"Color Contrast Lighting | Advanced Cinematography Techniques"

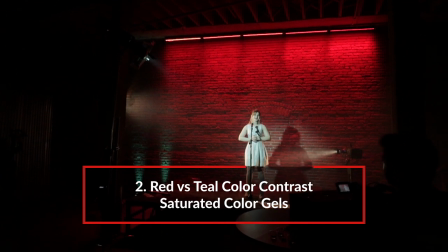(4:09)
Yeah this is kind of like a jazzy, smoky, classy, club kind of vibe.
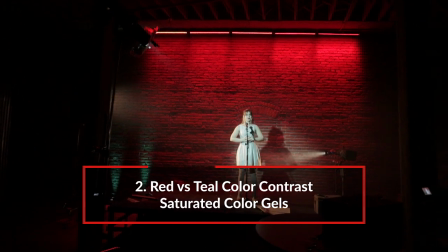(4:15)
And I noticed that the red ones we didn't bring they were actually here so what are those red lights? Those are those happy little accidents that we get sometimes when you book stages that have built-in RGB LEDs over
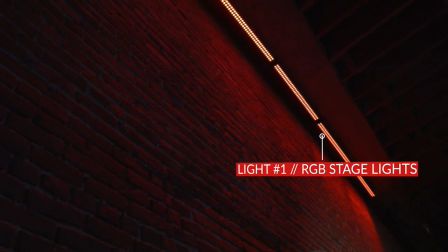(4:25)
the stage on the brick wall so we kept them red to kind of just enhance that red brick look. So the opposite on the color wheel would be green, but you're not exactly using green. What's up with that? We tried. We tried green, but as I suspected it kind of looked like we were doing like a Christmas commercial. A strong green on skin tone isn't always the most appealing, so we took some liberties and that's okay.
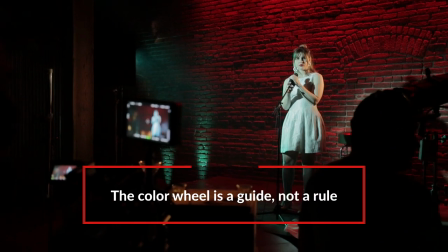(4:47)
You don't always have to go exact opposites on the color spectrum wheel. So we gave it a little bit of a teal look.
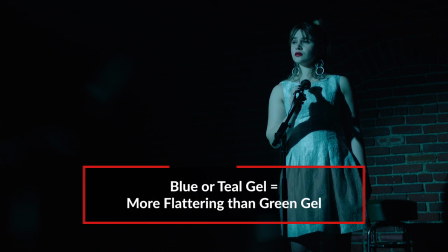(4:53)
Our key actually is a little bit more on the blue side, which is a little more appealing for skin tones with just a hint of green because then we wanted to match
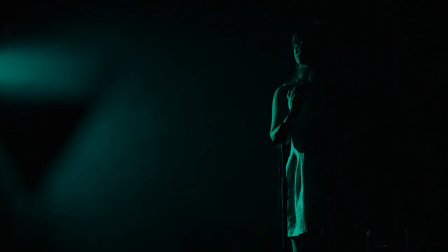(5:01)
that to the back edge over here which is a very strong green with just a hint of blue. So the key light has a very strong circle around it because that's kind
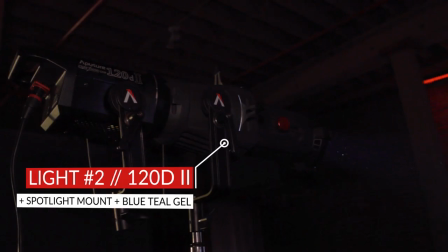(5:11)
of a spotlight look and that's why you put the Leeko attachment on that 120D.
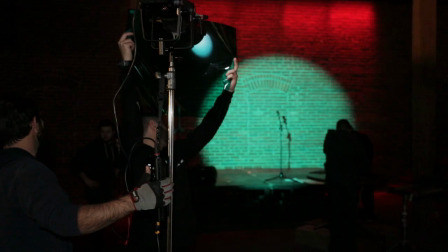(5:17)
Yes. To create that nice circular shadow and actually see it in the shot.
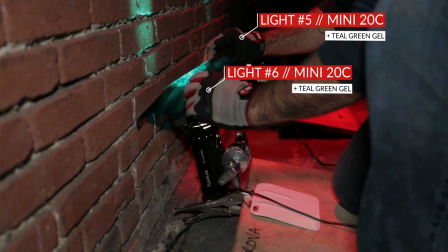(5:22)
So we actually have three mini 20s. Two are on the wall with the same exact green teal light that we used on the backlight.
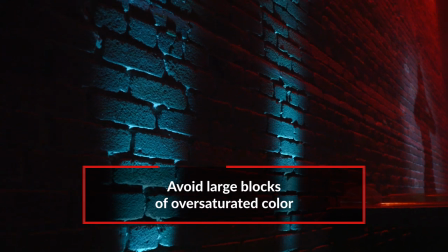(5:29)
It's just to kind of break up the wall so it's not too red overall, which gives the background a really nice dynamic contrast.
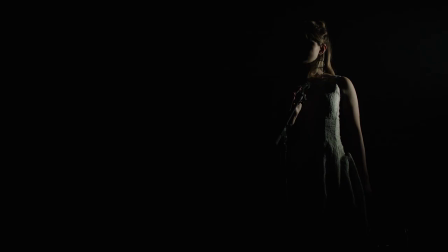(5:35)
We also used a Mini 20 as a back edge, but we actually kept it tungsten. We actually dimmed it down and made it like a warm tungsten light, which was kind of refreshing. Sometimes in a scene, if you stick to two colors, your palette can almost get a little too boring, a little too strong. So when you add another light, another color in there, you can kind of freshen it up. And so we had little hints of tungsten throughout the scene. That rim light also pops a lead character out of the background a little bit nicer. And creates a little rim.
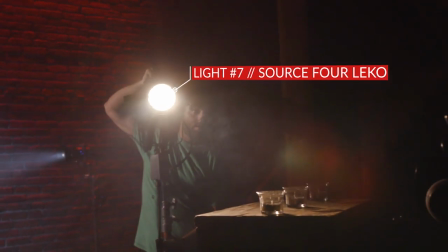(6:02)
And my favorite part about this was our foreground elements. We had a martini glass and two candles that were lit, and they were backlit by Leeko, which was really nice. Gave it a nice little tungsten wash and actually flare the lens a little bit so you get a little veiling flare as we dolly past it.
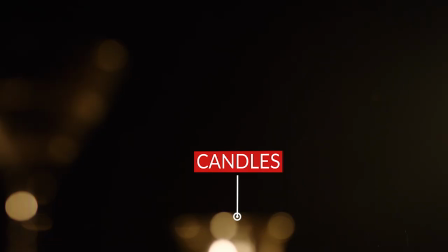(6:16)
And also the flame from the candles gave a nice warm glow, which is really beautiful.
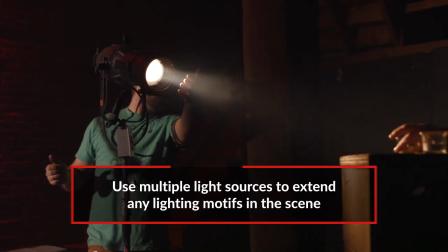(6:20)
And I also liked how that tungsten light complemented the rim light on the subject. and I thought that really tied it really nicely together.
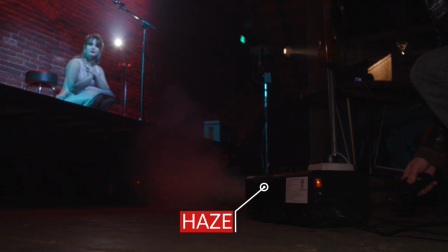(6:27)
Thank you. I noticed that you were hazing the set. What does that do to the lighting? In this set in particular, we're on a stage as a jazz singer.
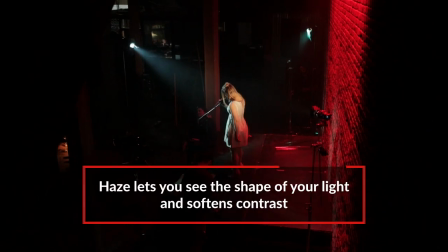(6:33)
It's very common to have a haze for a live performance. You get that kind of nice cone shape out of your key light or backlight, which we love to have.
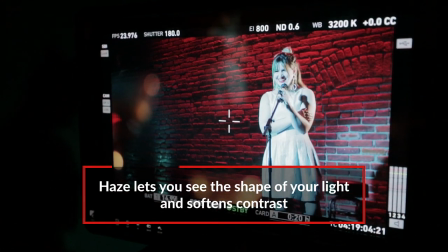(6:41)
So we did it for that reason, but also it kind of softens the contrast sometimes in the image, which can create a more timeless look. So let's check out how you built that.
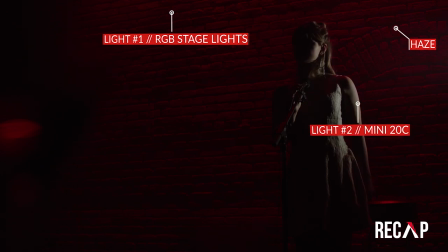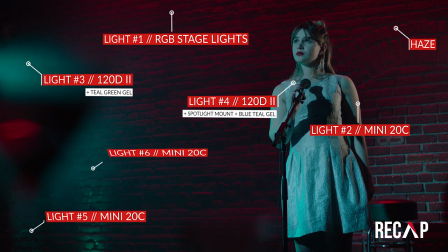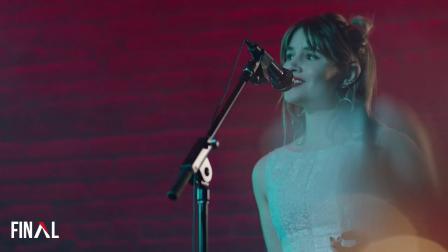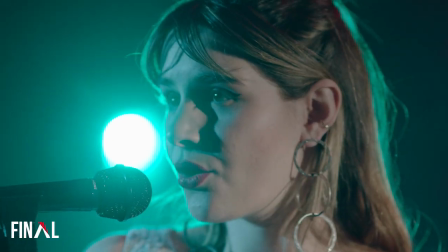So that was your episode on color contrast. thanks for sticking with us. Once again, if you want to do color contrast, make sure that it fits the vibe of your entire production.
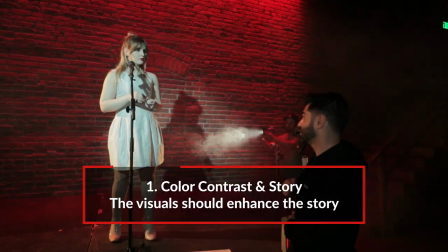(7:33)
That everywhere from the production design, to the costuming, to the makeup, it all sort of fits in the same palette. And make sure the colors complement each other. Make sure they're opposite of the color spectrum wheel. And for your next project, just think, why am I using this color? Why is it red? Why is it blue? Why does it make sense for my story and how I want to tell it? Speaking of your next project. How would you use color contrast on your next project. We want to know. Put your answer in the comments and the best response gets an Aputure MW,
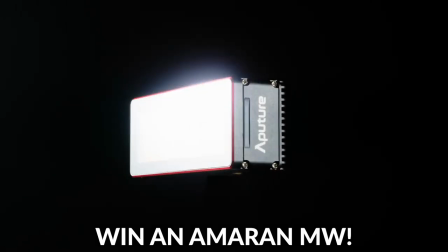(8:04)
which stands for waterproof, which is our new underwater LED light.
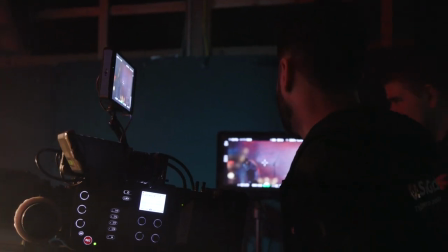(8:09)
I want one of those. So do I. Yeah. Big thanks to On The Mark Rentals. We actually rented our camera gear through them through ShareGrid. Well, thank you, Brent.